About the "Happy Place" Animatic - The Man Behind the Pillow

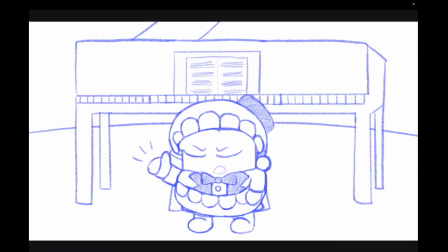(20:41)
Let me just check the audio. I want to hear how this sounds. Make Soft Boy a legitimate cartoon. Okay, my audio sounds good, but yeah, a legitimate cartoon. Good luck, my animation team.
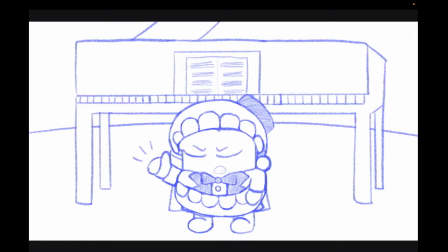(20:55)
I like my famous and successful fantasy is I become like Jonan Vasquez, who was not an animator. He was a comic artist. And Nickelodeon just went up to him and was like, "Hey, you want to make a cartoon?" He's like, "My work is very much not child cartoon adjacent, but okay." And he got a cartoon.
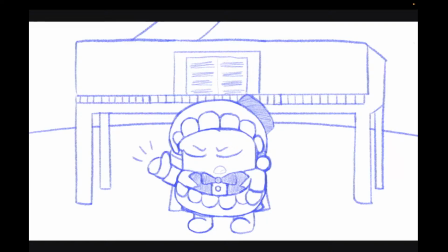(21:15)
And that's how I hope it happens with me. Fun fact before I continue this video with Soft Boy and his fingies, his non-existent fingies, I've always thought to myself that one day in a strip, if I can make it work, there'd be a little joke, like a little goodnight everybody type joke where somebody annoys him, like maybe Dirk,
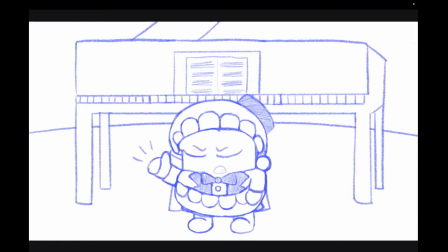(21:34)
and he gets so angry and I want him to lift up like a fist with the back of his fist facing out so you know what he wants to do, but he has like the mitten pad and maybe it like wavers a little bit and I want him to go like, "Why don't I have fingers?"
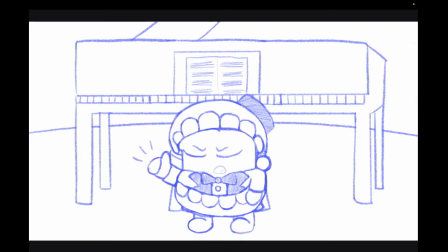(21:50)
That's not how he sounds, but yeah, I just like, "I don't have fingers," and you know it's because he wants to flip someone off. I want to make that a joke. I want to make that a joke so bad. Okay, let's continue.
Why break the rules or bother leaving?
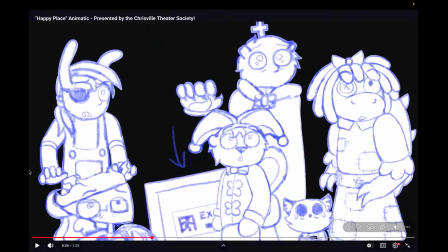(22:05) I know.
For that, I was so excited for the stairs. That was one of the things that ran in my mind the most when I was planning this out.
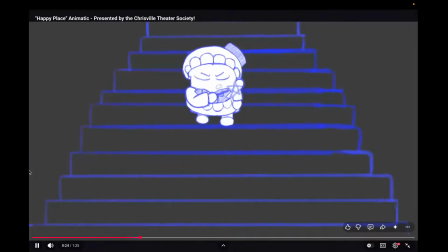(22:12) Why break the rules or bother leaving?
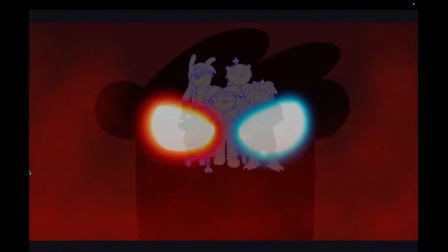(22:15) I know what you need, though you may not agree, but I'll show you the world, and without me you will see how awful it could be.
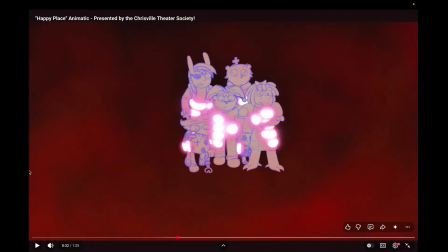(22:23)
So that is one of my favorite shots that is also just a shameless ripoff from the original. Oh, by the way, I see there's one other person here. Hi, one other person. Thank you for being here. I'm talking about an animatic I made. Feel free to stick around. But yeah, the eyes looking down and the eyes glowing,
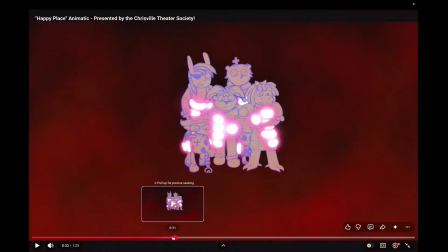(22:42)
like that is like very shamelessly based on the original music video, and I'm glad I recreated it. I also like this version. Procreate, which is the drawing app I use on my iPad, has a special brush that glows very beautifully.
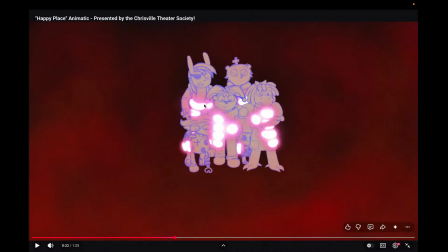(23:00)
And instead of just making a lot of cane hands, I decided, oh, I'll have the glowing hands scoop them up, and I love the way this looks. This is one of my favorite like visuals of my animatic. By the way, fun fact about the mist. If you're wondering why it gets dark and then it fills with a red mist,
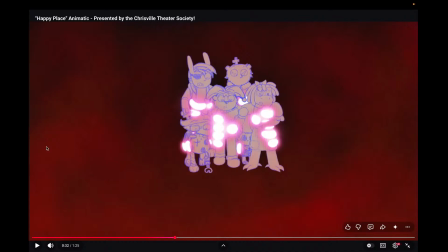(23:18)
that is actually something I want to get into further in my webcomic, the red mist. Just a little peek behind the curtain now, the red mist, in my mind, is a shorthand for intense anxiety, fear, and panic. Basically, meant very high mental unrest and non-well-being.
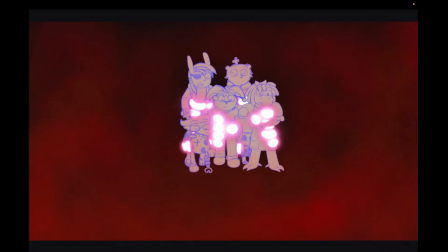(23:37)
And if, like, a character's having a nightmare, or there's a dark fantasy that a person would be desperate to break out of, the red mist will appear. So that over time, when you see the mist, it's a shorthand, and you know this has to stop. Hopefully I actually use it more in my comic. Let's continue.
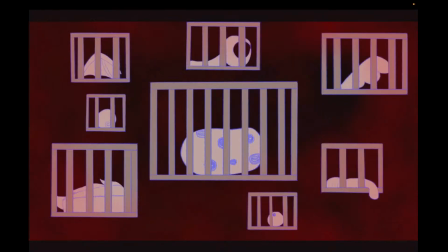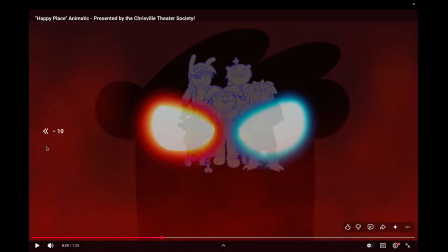(24:02)
I'll go through these one by one. Oh, the one person left. By one person. So...
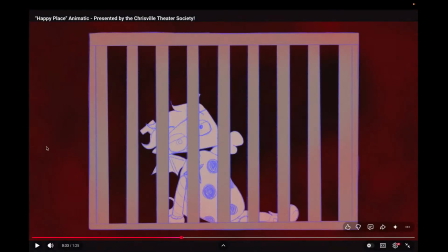(24:12)
because I wanted to be a little original. But for the most part, I chose the difference in tortures to be a little more personal for my characters in some way. We're going to start out with the one that this least applies to. Leo as Zooble.
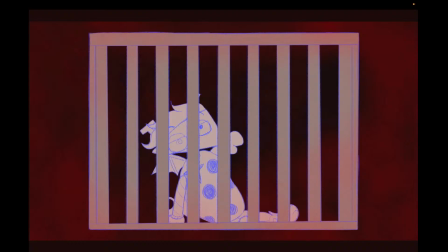(24:28)
Leo as Zooble was also one of those castings in this music video that I did just sort of out of necessity. Actually, I remember I made a poll on my comic that was like, hey, who do you think would play Zooble if the Crisville Theater Society cast themselves in Digital Circus?
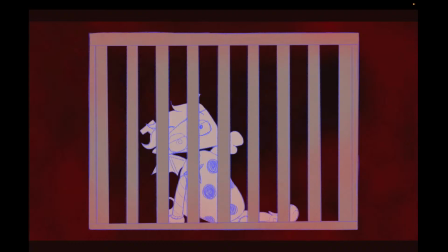(24:46)
Who would be Zooble? Would it be Leo Lion, or would it be Jamie McBear?